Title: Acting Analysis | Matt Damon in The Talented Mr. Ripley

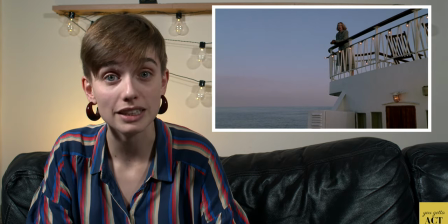[12:33]
Meredith was the first person with whom Tom pretended to actually be Dickie. He also had the beginning of a romance with her. And now she's back, surprised to see him there, while everyone believes he's a murderer on the run.
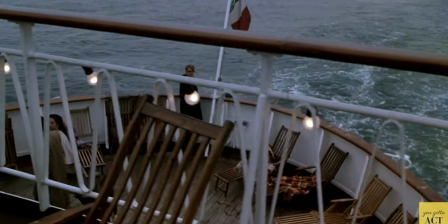[12:46]
Damon again has a tough part to play. He's Tom in crisis, having to pretend to be Dickie, and to think on his feet about what to do.
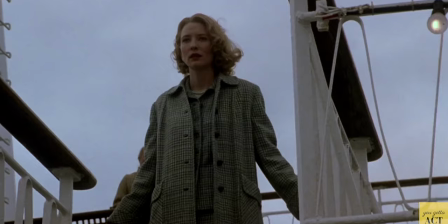[12:54]
Damon looks up to Cate Blanchett with a fixed smile. It's discreet, but he's shuffling on his feet, like an animal looking for an exit.
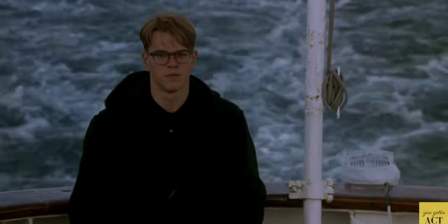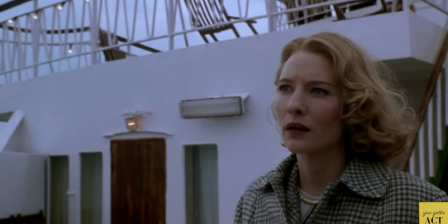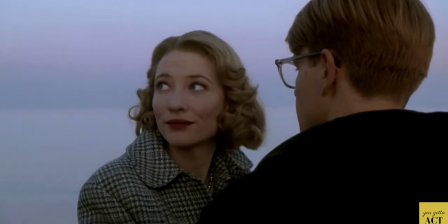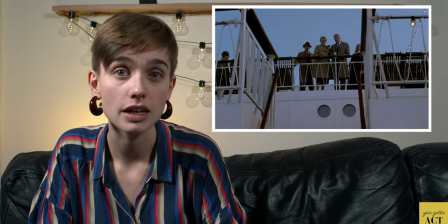[13:21]
When Tom realizes that Meredith's whole entourage has also seen him, him, he knows that he can't just kill her, and so he adapts to a situation like he's always done. Damon's goal here is to figure out what to do, while not making Meredith suspicious, and get away from the situation ASAP.
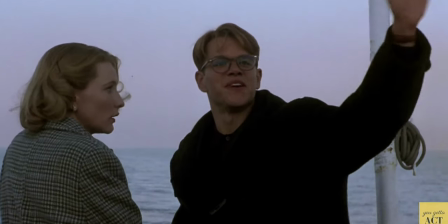[13:38] Aunt Joan. And Ko.
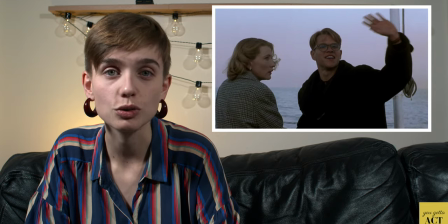[13:43] A lot of Ko.
He plays Tom trying to act cool by having a full smile on his face, and waving at Meredith's friends rather than avoid them. But we can see the discomfort in all his moments.
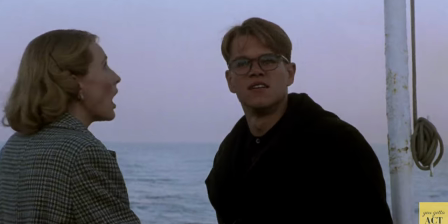[13:55]
When Meredith starts talking about her feelings, Damon gets agitated, and Tom can't help but turn around to look at the people on the upper deck.
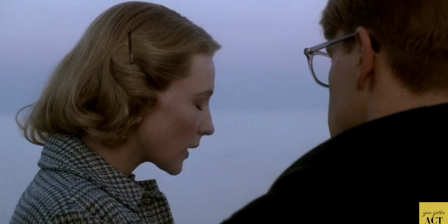[14:03]
His smile is almost distorted, and his movements are quick and stiff.
I thought about you... so much.
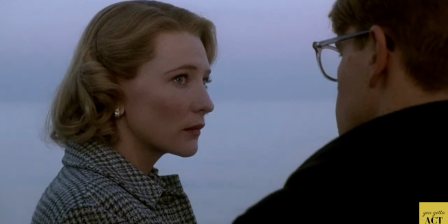[14:12] I've thought about you. Yeah, well, when I thought about you, I was mostly hating you.
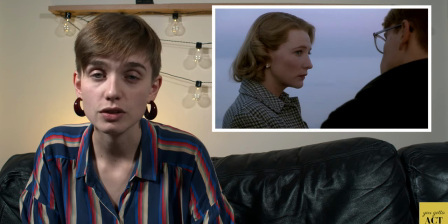[14:22]
Tom is smart. He knows that Meredith just wants to like him. So Damon gets cute again, because his goal is to get Blanchette to be charmed by him.
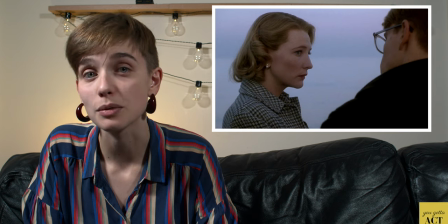[14:29]
He looks at her kindly when she claims to have been hating him, to make it impossible for her to stay mad.
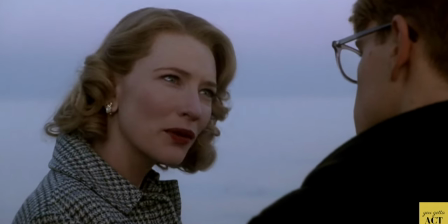[14:39] Where have you been hiding?
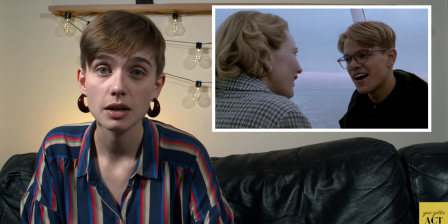[14:41]
He comes up with a perfect explanation, and delivers it convincingly, because again, Damon and Tom have a clear goal.
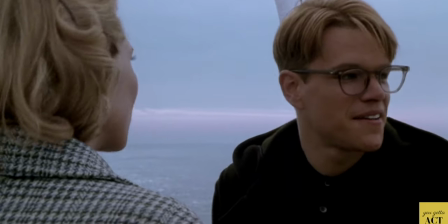[14:49] I haven't been hiding. I've been in police custody.
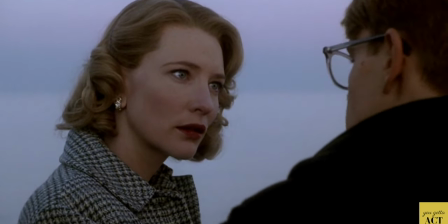[14:57] They've been trying to flush out Freddy's killer. You're kidding.
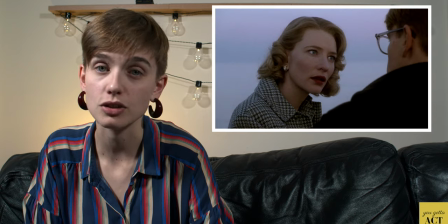[15:01]
As he expected, Meredith takes the bait, because she already wanted to believe in him, even before he spoke.
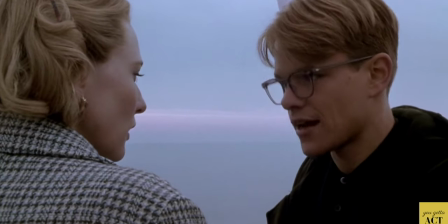[15:07] Well, that's their giving me this vacation, which is why the get-up, which is why you haven't heard from me.
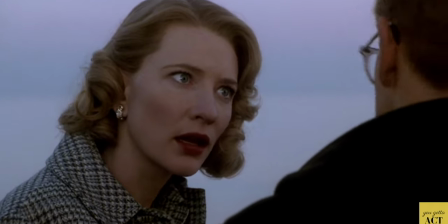[15:13] You know how the whole world thinks you killed Freddy. It's terrible.
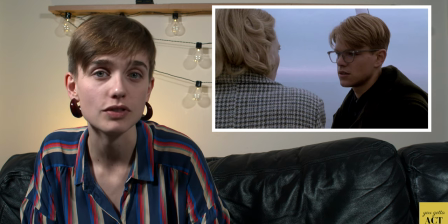[15:18] I know.
He wants Meredith to see Tom as an innocent victim of circumstances, so he acts all amazed then amused by what has happened to him.
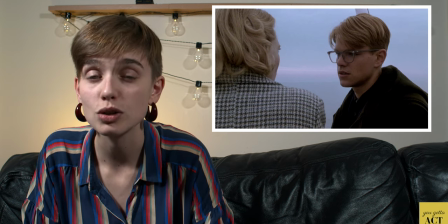[15:27]
He also drops a hint that he had wanted to see her, to make Meredith believe that he truly does like her.
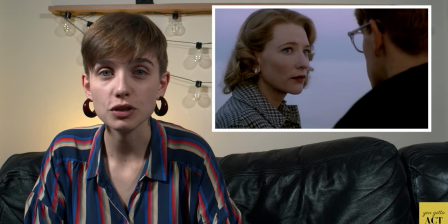[15:33] Listen, I can't talk now. Um, later?
Tom wants to get out of here, but Meredith wants more proof of his affection for her.
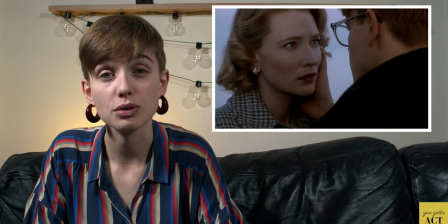[15:40]
Blanchett stares at Damon like a sad puppy when he says he has to go. So Damon gets even more charming, and leans in for a romantic kiss on the deck.
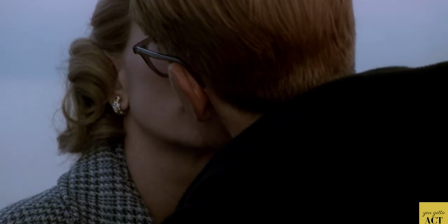[15:48]
It is a great movie kiss, even if it's not sincere, because Damon's double acting is on point.
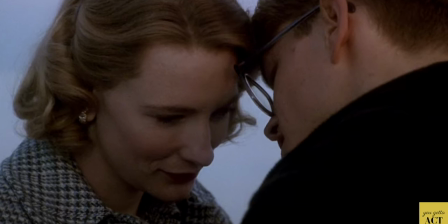[15:54]
He plays Tom as confident here, because he knows exactly that all he has to do is give Meredith what she wants.
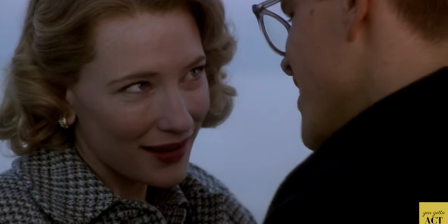[16:00]
And so he does.
Are you traveling under armor? You know what? I am.
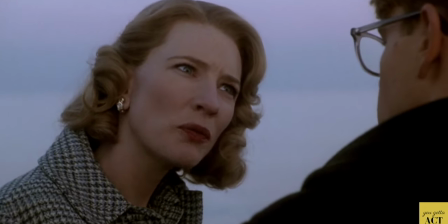[16:08]
Meredith problem solved.
Dickie, are you with Peter Smith Kingsley? I bet you are.
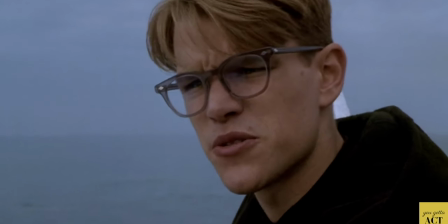[16:14] My aunt thought she saw him. Peter Smith Kingsley? No. I haven't seen him in months.
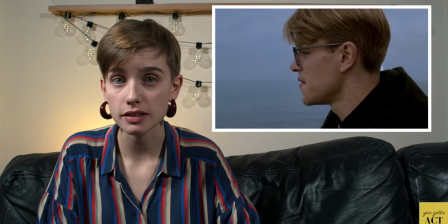[16:22]
Meredith knows Peter, and the chances that they wouldn't meet at some point and talk about Tom-slash-fake Dickie are slim, so when Meredith mentions him, Tom knows he's in trouble. Again, he can come up with an answer, but his feelings show up.
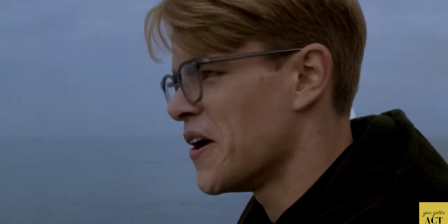[16:36] No, I'm alone.